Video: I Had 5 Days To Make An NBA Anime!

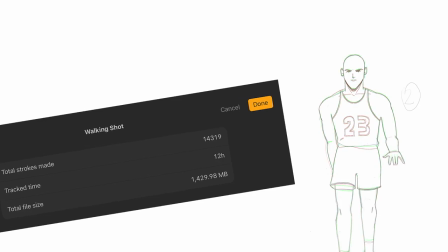4:09 It's about here I begin to contemplate the existence of my life and why the heck am I subjecting myself to such torture? This was too much. This was too much. Why do I say yes to things I think I can do but I can't really do? Project is killing me. Oh, why did I agree to this? It's here I began to realize that maybe I've bitten off way more than I can chew and maybe I'm not going to get this video done in time.
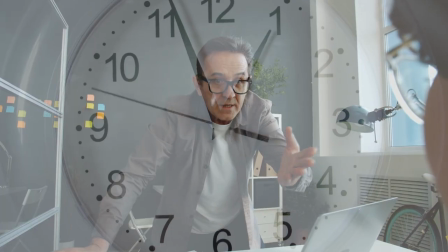4:34 Is your boss constantly harassing you to get those motion graphics out on a deadline?
No, God, please, no!
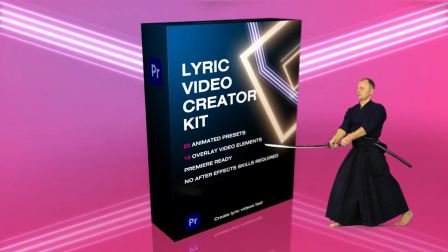4:41 Well cut those times in half using the Lyric Video Creator Kit.
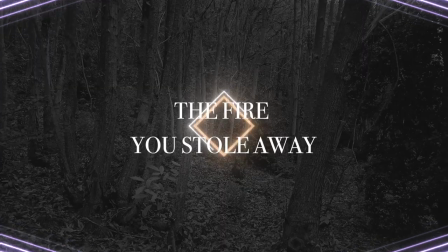4:46 22 customizable presets, templates, motion backgrounds and best of all, you don't need any After Effects skills.
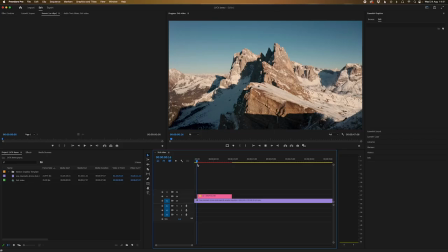4:53 Just drag and drop them onto your premiere timeline and you're good to go. So what are you waiting for?
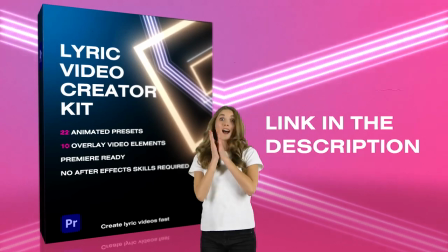4:57 Grab that Lyric Video Creator Kit in the description today so you can get out of work early and go sit on some beach somewhere, or whatever it is you like to go.
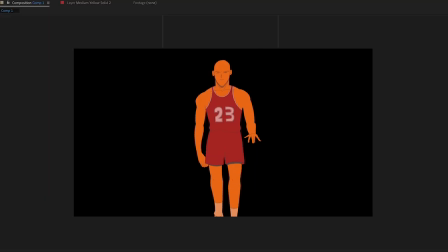5:05 You do you. Buzzer time over. Day 4, I woke up and decided to review the Jordan walking footage that I had made the night before and realised that the legs look really crap and so I didn't have any time unfortunately to go back and fix anything so I had to just leave it and just crop it unfortunately.
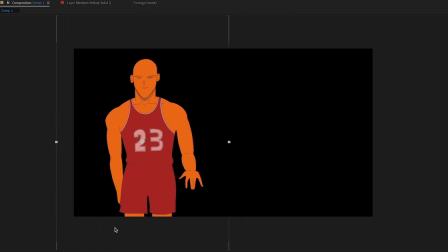5:21 Man, so much wasted time having to do that one bloody show.
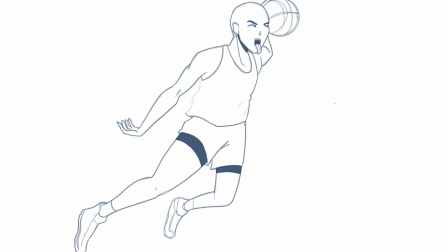5:25 The rest of the day was speeding through trying to clean up all the line art plus colour in all the characters and components.
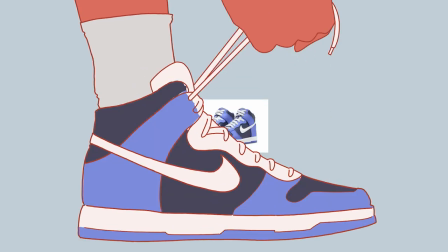5:31 To say this was time consuming is an understatement. It's like painting a million pictures of the same thing over and over again.
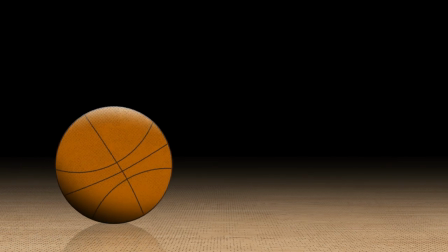5:38 I use a couple of cheap tricks here to do this opening ball rolling scene.
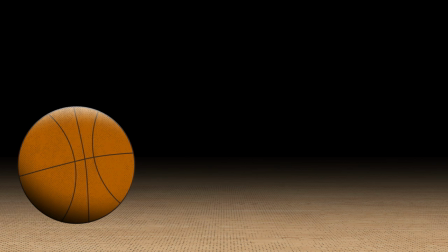5:42 I use a texture for the floor, I flip it 90 degrees, add an illustrated basketball on top, create a reflection, add a camera move and bam!
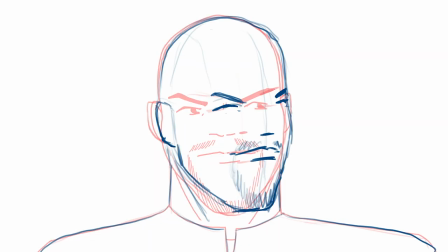5:50 You've got a contemplative rolling basketball shot. Okay so I had most of my characters just looking at the camera but I knew at least one of them had to make a head turn. Shaq was gonna be it. And while the head turn was better than And the one I did in Breaking Bad, I'm still not convinced I did a good job, but I'm running out of time here so I decided to leave it for now.
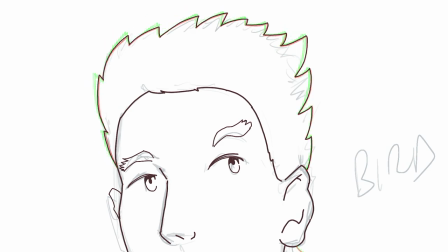6:08 Oh, and I decided to add a little movement to Larry Bird's hair, seeing as he's only one of two characters in the show who seem to have hair.
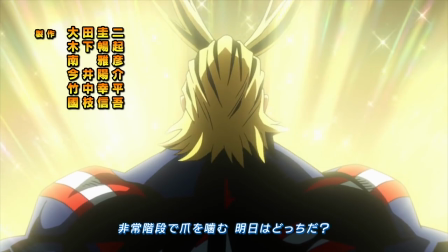6:17 Alright, what's next? That's right, we need our hero reaching up, much like Deku reaching up in this opener.
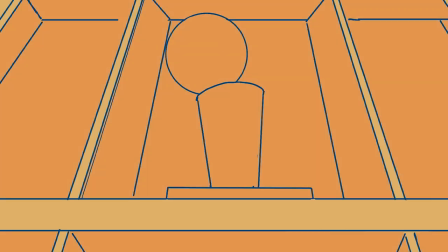6:23 But what is our hero reaching towards? Let's say he wants the NBA championship trophy.
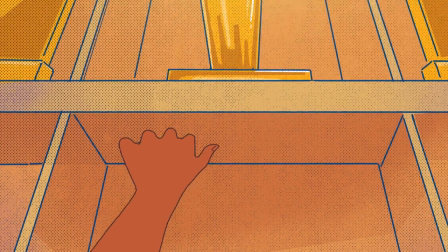6:30 Sounds good. All right, it's all coming together. Now day five is going completely fine provided nothing goes wrong. It's a mad dash to the finish line.
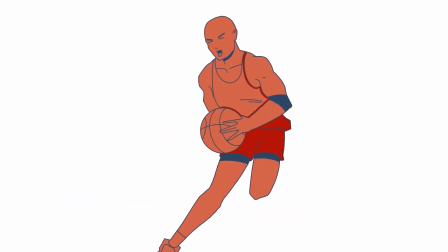6:41 Everything looks technically correct, but nothing looks sexy yet. Now to add some cool effects to each of the scenes.
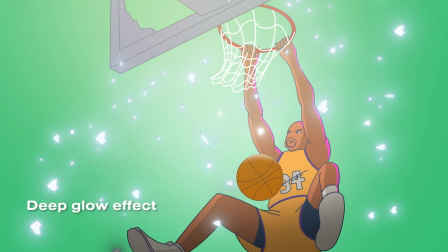6:47 These scenes with Shaq felt a little bland So I wanted to add some glows to the glass shards as they were falling.
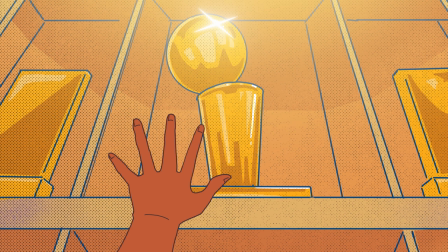6:53 Likewise, the trophy scene felt like it needed a little bit more magic. So I hand animated some of the light gleam.
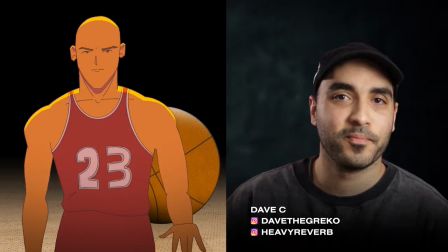6:59 Now being the sadistic man that I am I wanted to get some feedback and send it over to my fellow NBA nerd Dave and he informed
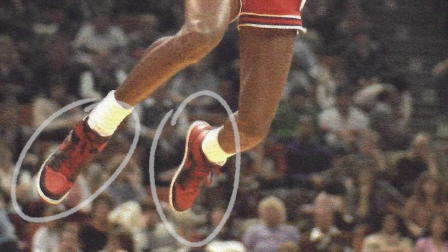7:05 me that Jordan has to be wearing the black and red Air Jordans from the 1985 Dunk Cop and he was completely right.
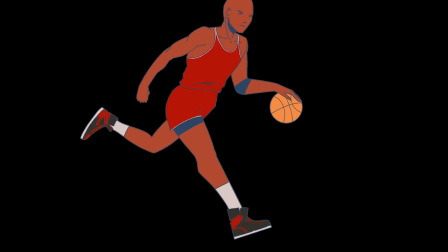7:12 So I go back and painstakingly repaint every frame of the final scene with the correct shoes.
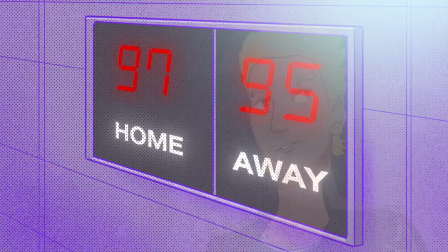7:20 Alright it's coming down to the wire but something is still missing.
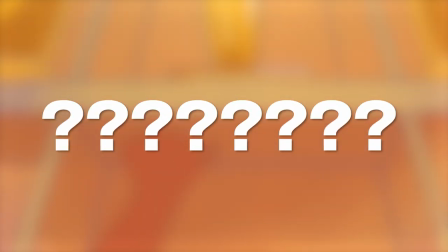7:24 Something that would just put the animation right over the top and make the audience go and
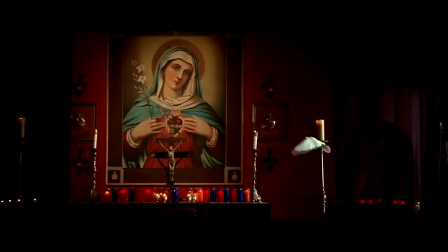7:31 then I tapped into my inner Asian and saw doves flying off in slow motion. I needed to John Woo the crap out of this bad boy.
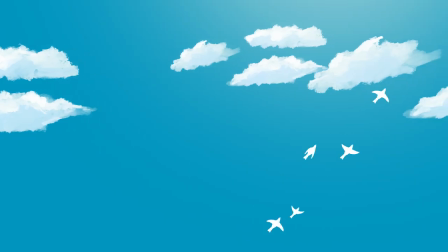7:39 So I animated some birds, threw them into the shots and then the masterpiece was complete.
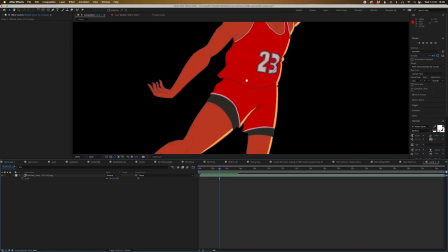7:46 What the heck is that? Jordan is clearly dunking with his left arm.
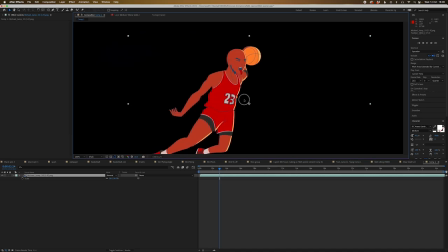7:51 This is where evil Nick comes in and starts talking to me. They're not gonna notice he's dunking with his left hand. It's not a big deal. But it was to me.